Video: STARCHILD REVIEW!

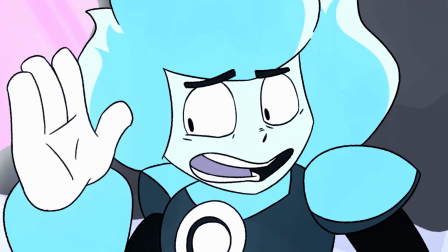[4:09]
He gets up extremely fast and doesn't have any notable injuries, which is questionable, but it's fine.
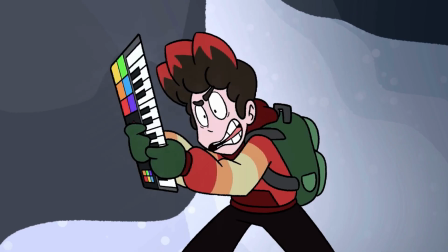[4:14]
Corey runs down to him and blames himself for getting both of them distracted. But before he snaps his keyboard in half, Unixie asks him if he can get more instruments.
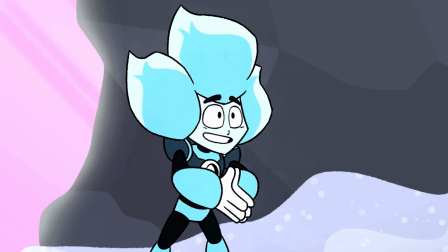[4:23]
Leaving Corey pretty confused, Unixie tells him to grab his instruments and get back to him as fast as he can.
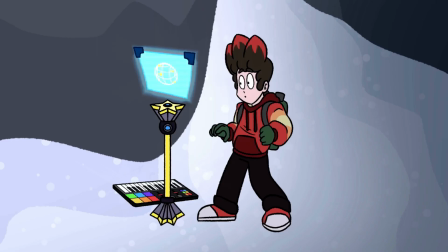[4:28]
He hands him some sort of teleportation device and begins fighting the Stray again. Corey then tries to use the device but ends up in a bunch of different bizarre locations.
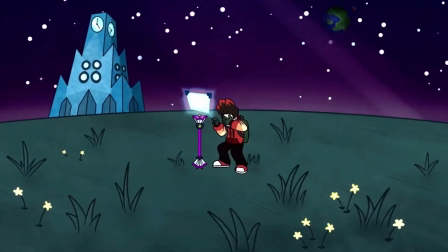[4:36]
This bit was was really cool. Just seeing all the weird, diverse landscapes was really fun.
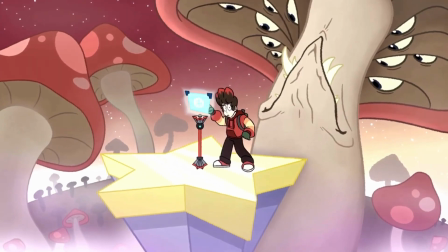[4:41]
It really gives you a good idea of the world's scope.
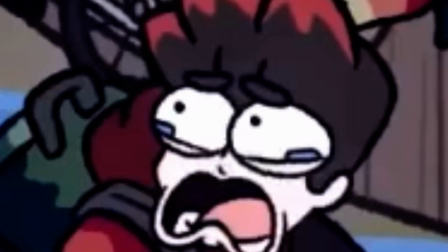[4:44]
And so after a near-death experience and a couple of lovely faces made by Corey, he finally makes his way back home.
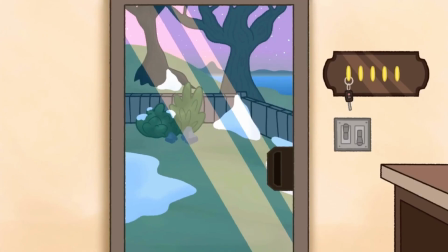[4:50]
And here is where my least favorite scene of the pilot takes place.
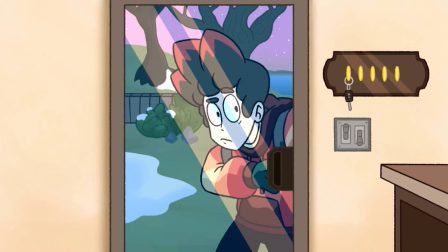[4:54]
It's not an awful scene or anything, but to me, out of the entire pilot, this scene could have been improved the most.
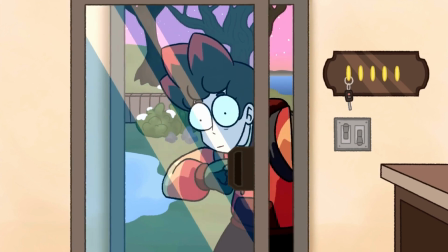[5:00]
Corey tries to silently enter the house, but he's immediately heard by Pam, Corey's mom.
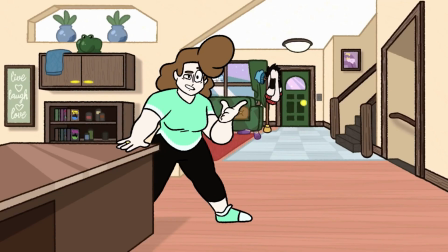[5:04]
She happily greets him, but then asks him why he's soaked in salt water, the water that Corey nearly drowned in.
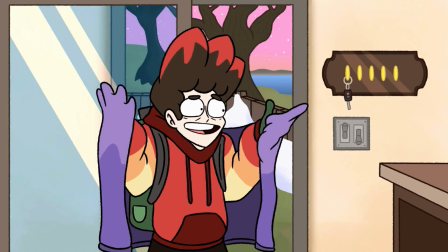[5:10]
Corey says that he fell into a puddle and was crying all over his body even though it's 34 degrees outside.
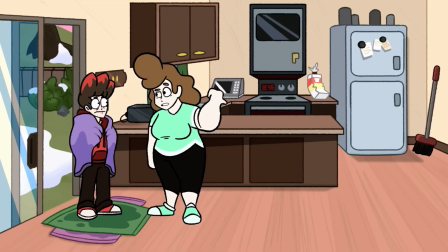[5:16]
And when Pam outright says that she was gonna ask him if he wanted to go to the coffee shop but knew that Corey had another lie to tell her,
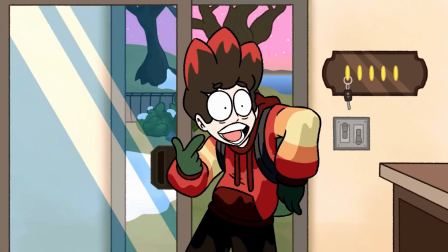[5:23]
Corey keeps up the act. I'm just not a fan of the cliche where character A makes an obvious lie about something while character
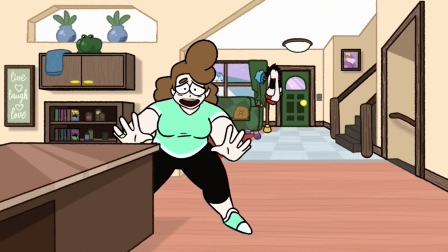[5:31]
B knows that they're full of crap and character A somehow still thinks that they can make them believe this.
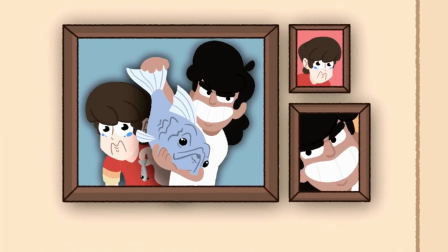[5:37]
And what's worse is that when Corey thinks of another lie saying that he's starting a band with his friend Ajax, Corey's mom just believes him.
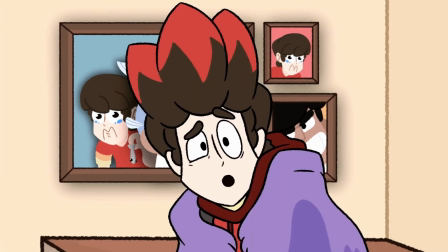[5:44]
She pretty much forgets that Corey got soaked in super cold ice water and could have caught pneumonia. I get that this is meant to be a joke, but this cliche doesn't make me laugh, it just makes me ask questions and facepalm.
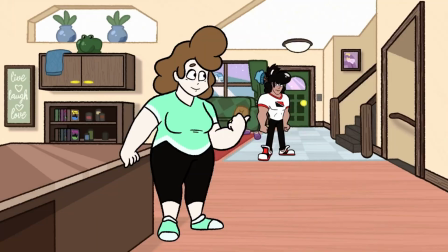[5:54]
We'll be going over this part some more later, but for now, Pam says that Ajax is in the living room as he enters the kitchen.
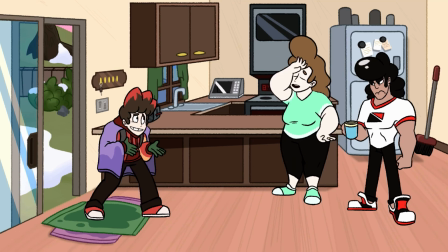[6:00]
He scoffs at the idea of starting a band until Pam mentions how girls would love them if they started one.
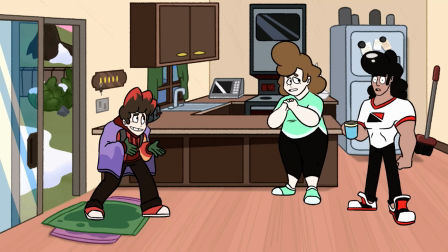[6:05]
Ajax immediately changes his tune and starts to walk towards Corey,
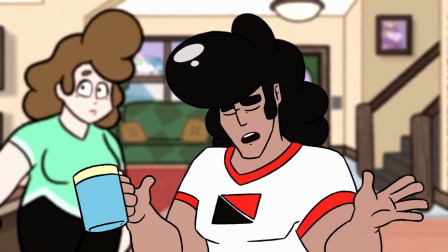[6:08]
saying how their friendship could be better and that he's been a huge jerk to him at times and that he's incredibly insecure about his worth.
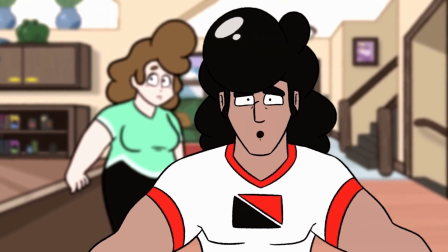[6:15]
I actually quite like this part, just how uncharacteristically open and nice Ajax speaks here just because of how he believes that he'll get girls to like him if they started a band.
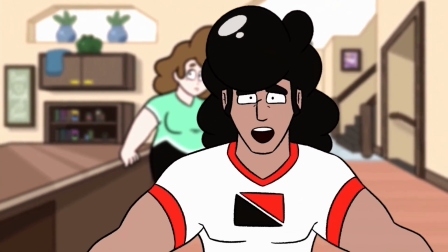[6:23]
It was pretty funny and clever. It's just that what he says is a little exposition dumpy for my liking.
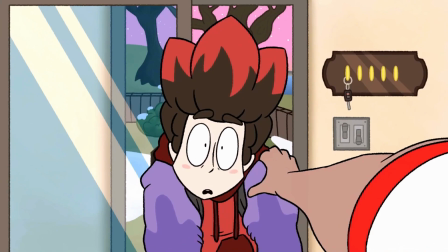[6:29]
I get that it's meant to be a joke,
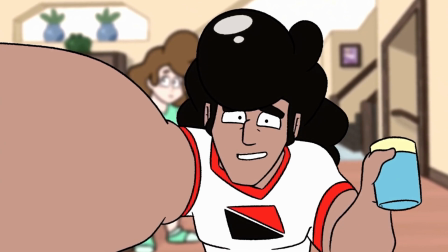[6:31]
but I feel like the fact that he brings up topics like how he's been ignorant to Corey at times and how he's insecure about his self-worth makes his dialogue feel unnatural and awkward.
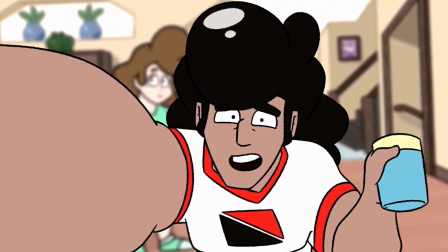[6:40]
I think it would have worked better if Ajax acted more friendly to Corey rather than formal and polite.
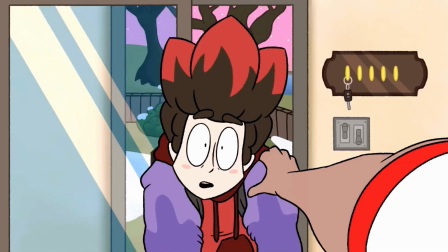[6:45]
For example, he'd say something like, "Hey Corey, old pal, a band would be a great idea, it sounds super fun."
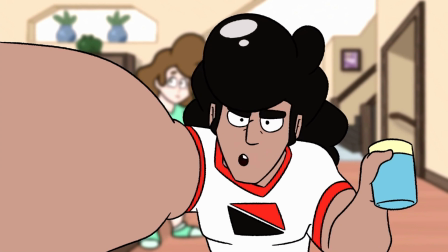[6:50]
That way his dialogue would sound more realistic, he wouldn't have to give us a whole backstory, and it still would have been pretty funny.
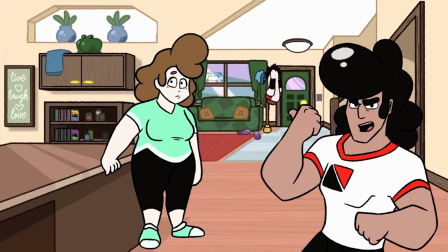[6:56]
Anyways, Ajax tells Corey to meet him in his garage later, and Corey is able to grab his instruments and get back to Unixie.
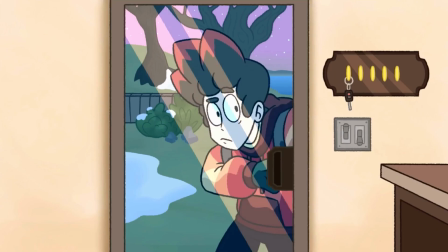[7:02]
So yeah, like I said, this scene wasn't awful or anything, but it could have been better.
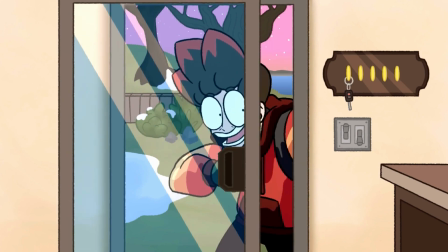[7:06]
The scene was pretty awkward, some of the dialogue made me confused, and it just moved kinda slowly for me.
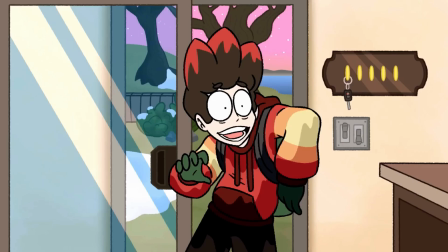[7:11]
I think I would have liked it better if Pam didn't believe the starting a band lie and continued to get on Corey's case more and acted more motherly to him.
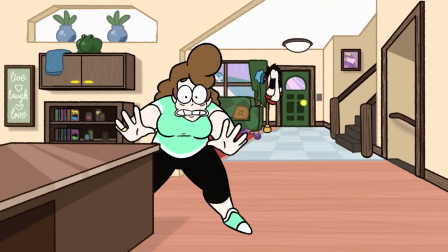[7:19]
Because that was another problem I had. I felt like Pam acted more like an older sister than a mother.
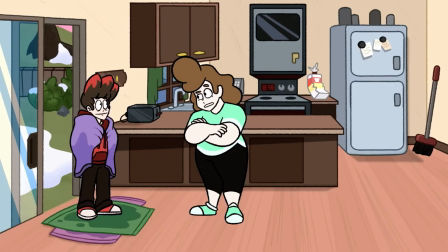[7:24]
So if Pam asked more questions about what happened to Corey and his well-being, she'd come off as more affectionate.
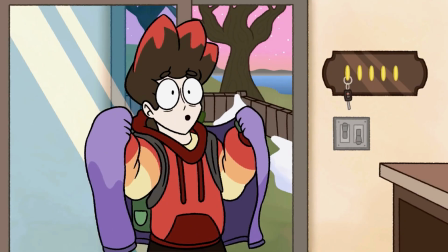[7:29]
And maybe Ajax would hear Corey say that they're starting a band and interrupts them, and that's what transitions into the conversation with Ajax.
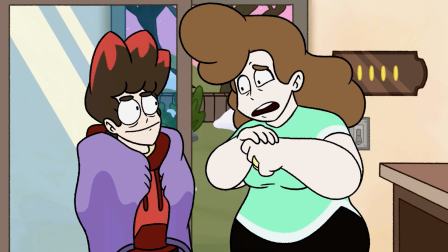[7:36]
The character interactions aren't the only thing I don't like about this scene. They could have also used some background music.
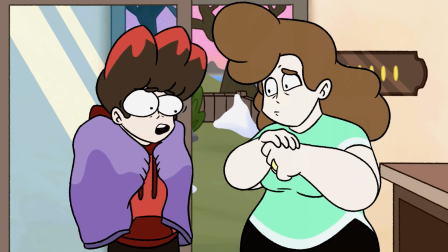[7:41]
The only background noise that occurs during this scene is just the wind from outside and some sound effects, which makes some moments even more awkward than they already were.
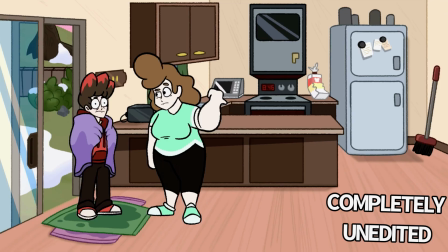[7:49] I'm kind of busy because
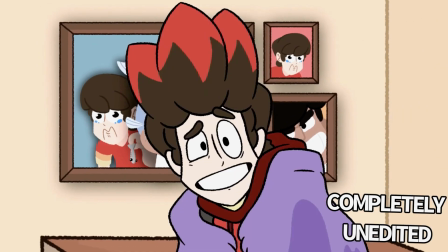[7:56] I'm starting a band with my best friend Ajax. I need to grab my instruments from my room.
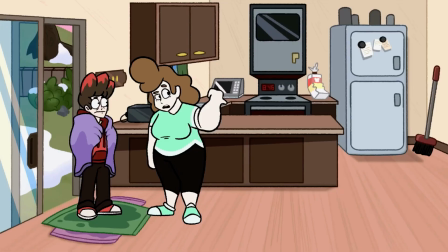[8:04]
I understand that being awkward was kind of the point of this scene, but to me, the awkwardness just makes it boring and makes me want the scene to be over.
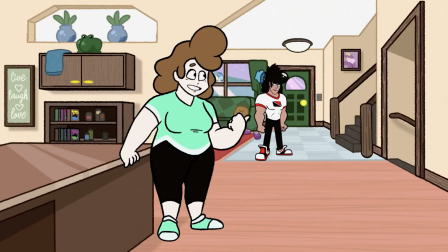[8:11]
And it worsens the introductions to what are otherwise pretty cool characters. Now, back to the actual story.